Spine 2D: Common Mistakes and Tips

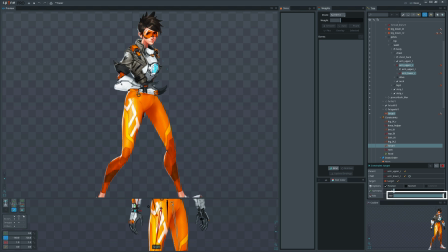4:12 It really limits rotational motion. However, if you have created iKey remember you can turn it on and off in the animation and when you
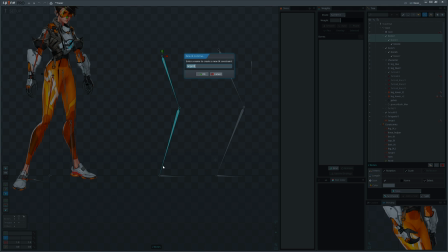4:20 create iKey for legs you can select as target already existing feet just
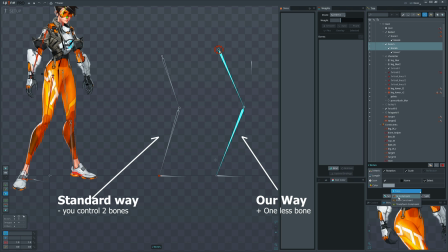make sure they are parented outside of the legs this will give you ability to move and rotate the same bone cool right we do this
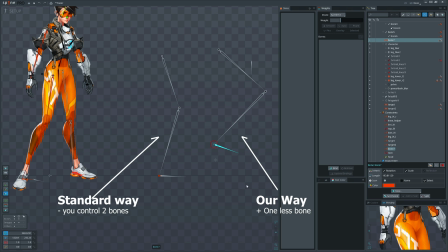4:43 all the time and with those nicely set up iKey we encourage you to move those
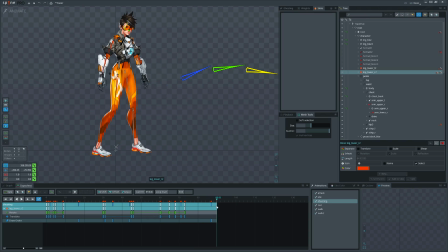4:47 feet most of the time character is adjusting weight before doing any noticeable action. So better if you add little steps to balance the weight realistically. Say no to food anchors.
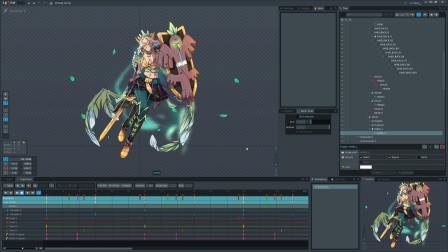5:00 Avoid creating complex rigs. Add as less bones as possible, since each bone takes time to animate.
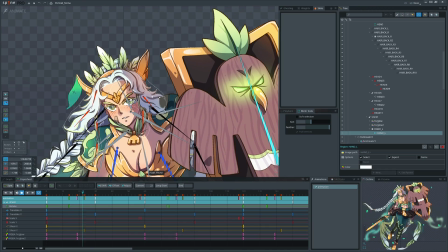5:07 So maybe instead of adding a bone for each hair strand, you can go with one bone or a few.
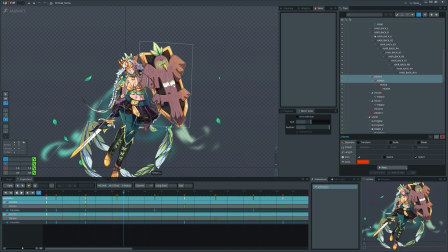5:13 Use shearing and scale to achieve little 3d effect instead of adding more rig layer.
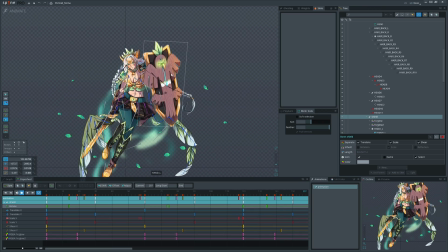5:19 You can see it in action on this shield. It is flat, but it works. I avoided rigging it using meshes and constraints and instead I had time to improve overall animation.
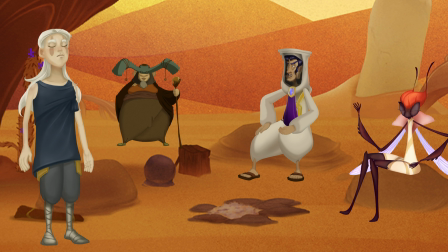5:32 Now let's talk about animation. Here are some idols. If you are asked to deliver idol animation, don't do just breathing, please. There are so many things you can add to those idols that will make character interesting.
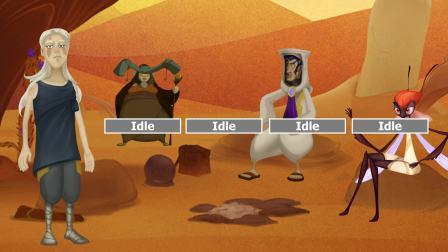5:48 Create basic idol animation, duplicate it several times and add that interesting part in between so that it doesn't look repetitive.
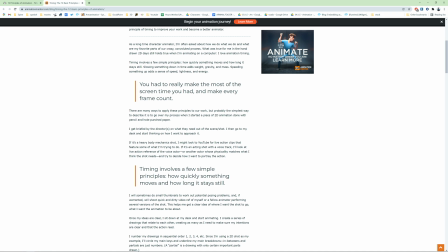6:00 One of animation fundamentals is timing. We strongly encourage you to pay attention on it.
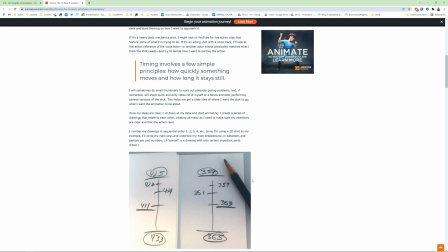6:06 It is very easy to fall into the trap, to spend hours of work on a fancy rigging but then deliver boring animation.
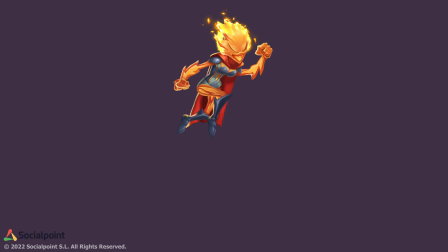6:13 Here is an example of monotone animation,
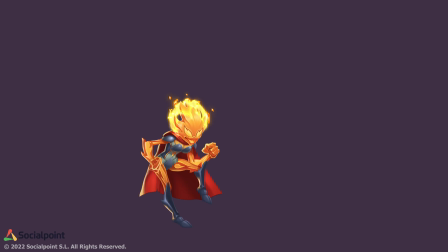and this one is with correct timing.
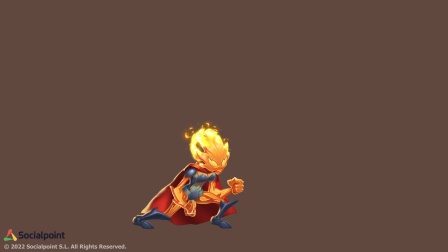6:27 Honestly, I am to this day struggling implementing proper timing, but at least I know the theory and its importance.
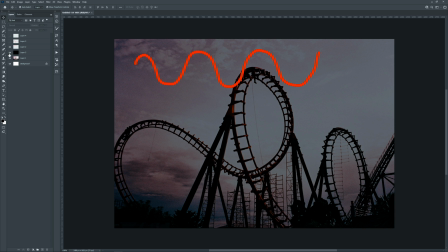6:35 Remember rollercoaster, while this functions very well, this one is much interesting. The moment when time slows down, make sure you prepared outstanding pauses. Don't slow down on a pose that has overlapping silhouettes such as those.
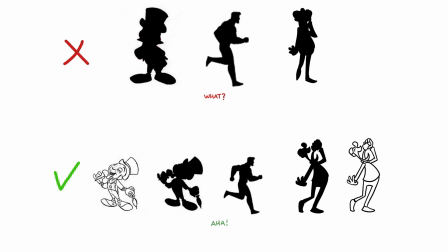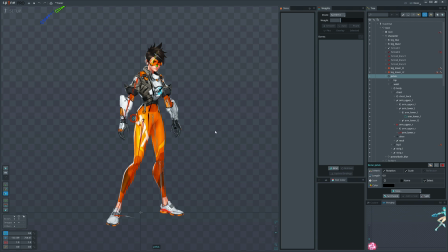6:55 In general, everything moves in curvy path. This is very noticeable for the hip bone, the main driver of your character. Make sure not to move it in straight lines. Separate its axis to offset them.
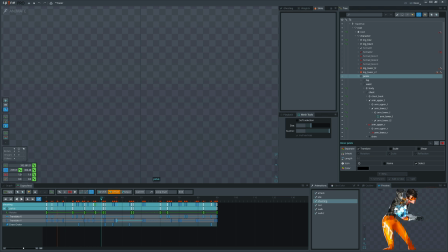7:09 That will give you curvy movements. Finally, there are two spine features that we use all the time.
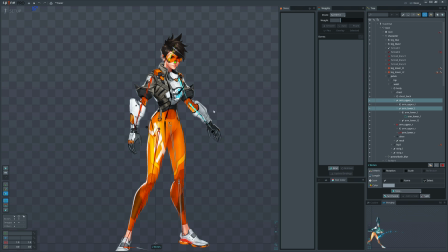7:17 You'll spend much more time animating if you don't use them daily.
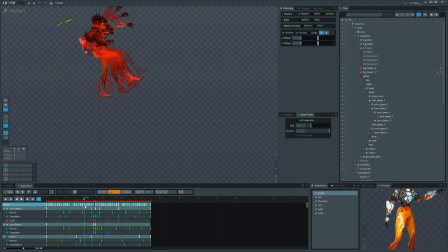7:26 Pausing and ghosting, both need to be covered in separate videos. For now my advice would be to give them a try. And few tips as promised.
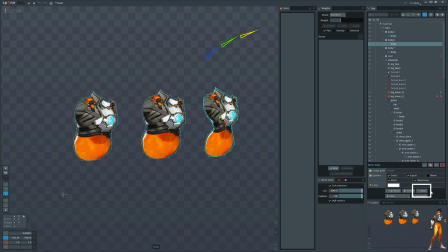7:36 Did you know that reset button for mesh does 3 different things depending on where you click it. If you click on it in mesh edit mode, all points will be reset to default 4 corners. if you click it in setup mode it will only reset
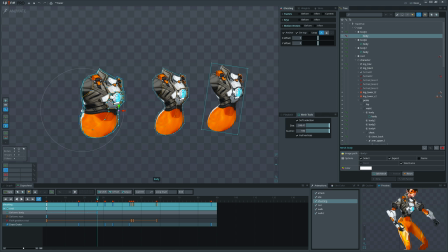7:51 the deformation and finally if you click it in animation mode that will reset the mesh to its setup pose even if you have deformed it in setup mode and cool part is that you can even select few vertices in animation mode and reset their position to see more tips
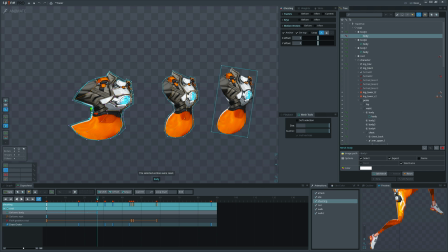8:09 on meshes check the video on the screen second tip is about skins
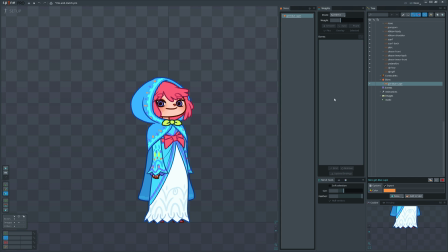8:14 what to do if you have a skin character but want to remove the skin while leaving current attachments.